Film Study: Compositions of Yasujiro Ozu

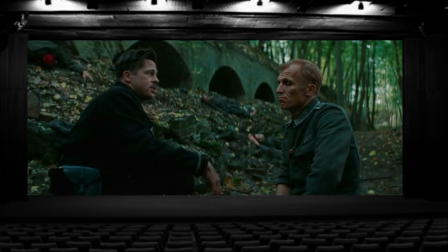[0:09]
hi everyone there are many ways to set up a shot while filming angle of view is highly important in deciding how you want the audience to be seeing your shot each cinematic angle has its own purpose the norm is eye level to imply that we are standing or sitting at the same eye
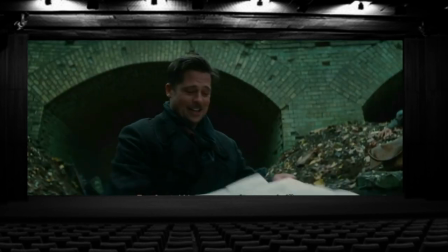[0:28]
level of the characters low angle is used when one character standing at an elevated
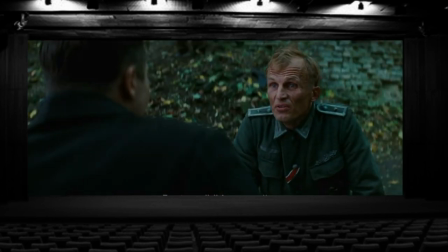[0:32]
space high is the opposite where one character is shown at the depth than the other character.
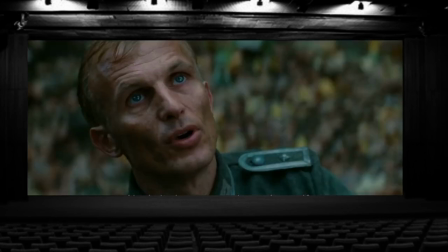[0:38]
These angles are symbolically used to represent power or weakness of one character over the other as well.
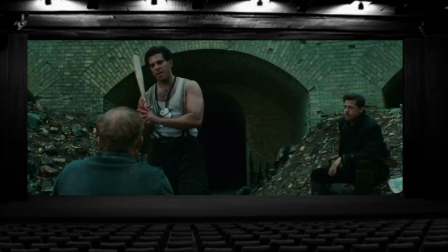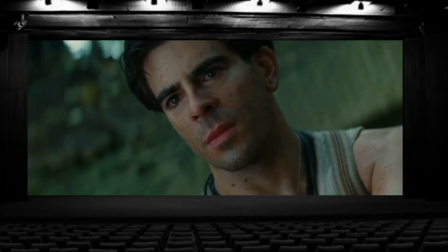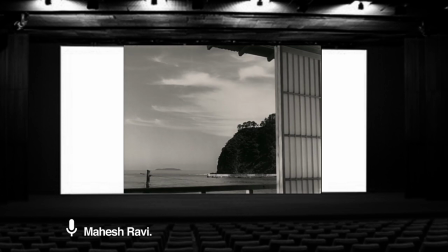[0:54]
In this video we'll be taking a look at how Japanese filmmaker Yasujiro Ozu manipulated the eye level shot to create a compelling composition.
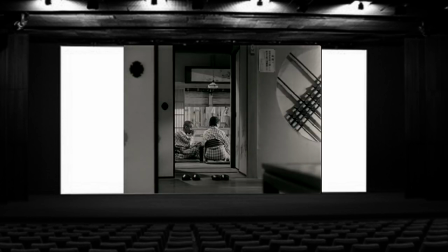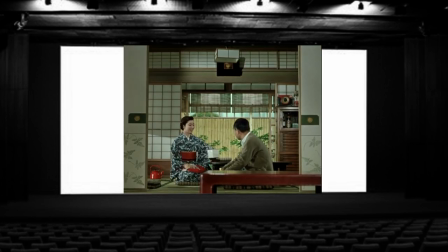[1:11]
Ozu usually placed his camera at the level three feet above the ground which
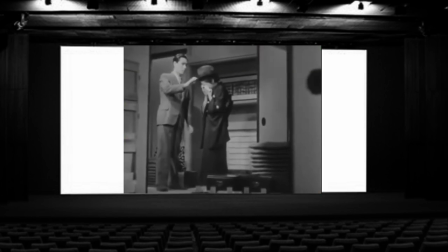[1:15]
made it look like the eye level of person who is sitting in a Japanese tatami floor mat.
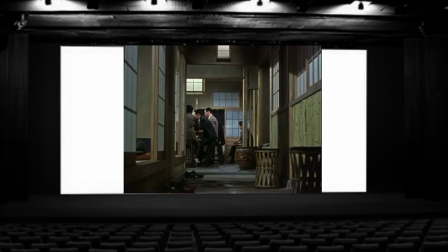[1:20]
That's why the shot got its name tatami shot. It's also called pillow shot.
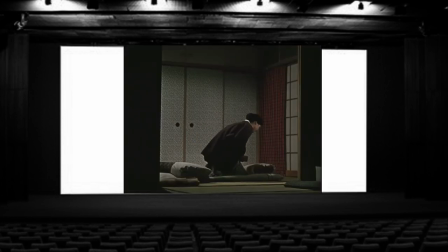[1:27]
Most of his films were set in Japanese interiors where the characters used to sit on the floor.
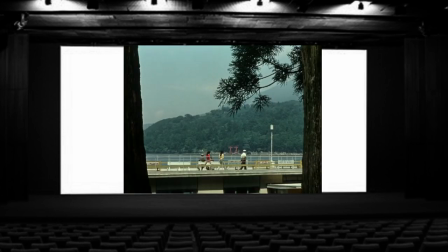[1:32]
He used the tatami shot to make the audience feel close to the characters and a part of the scene.
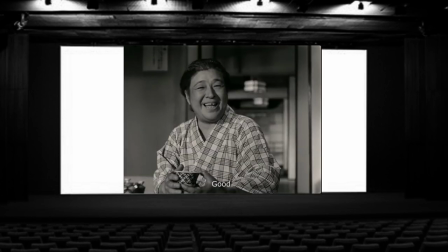[1:39]
In most of his reaction shots, Ozo made the characters look directly to the camera and talk which also made us a part of the whole conversation.
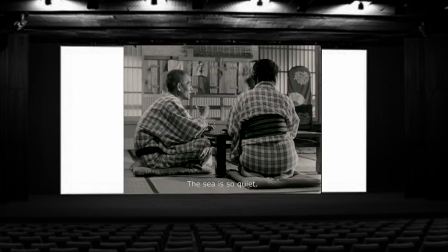[1:48]
The tatami level shot gave a very unique look to his films when added with very limited camera movements.
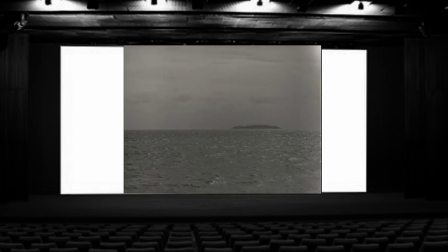[1:54]
Ozu rarely moved his camera. He would rather use the movement of his characters to add dynamism.
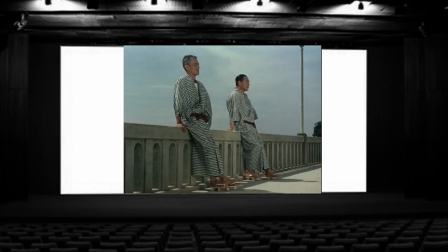[2:02]
Later Ozu started using the tatami shots for exterior shots as well which created some very appealing imagery,
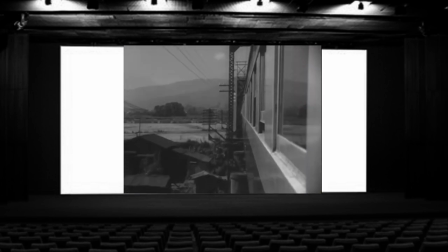[2:08]
one of many things why Ozu is still considered a master in shooting people and spaces.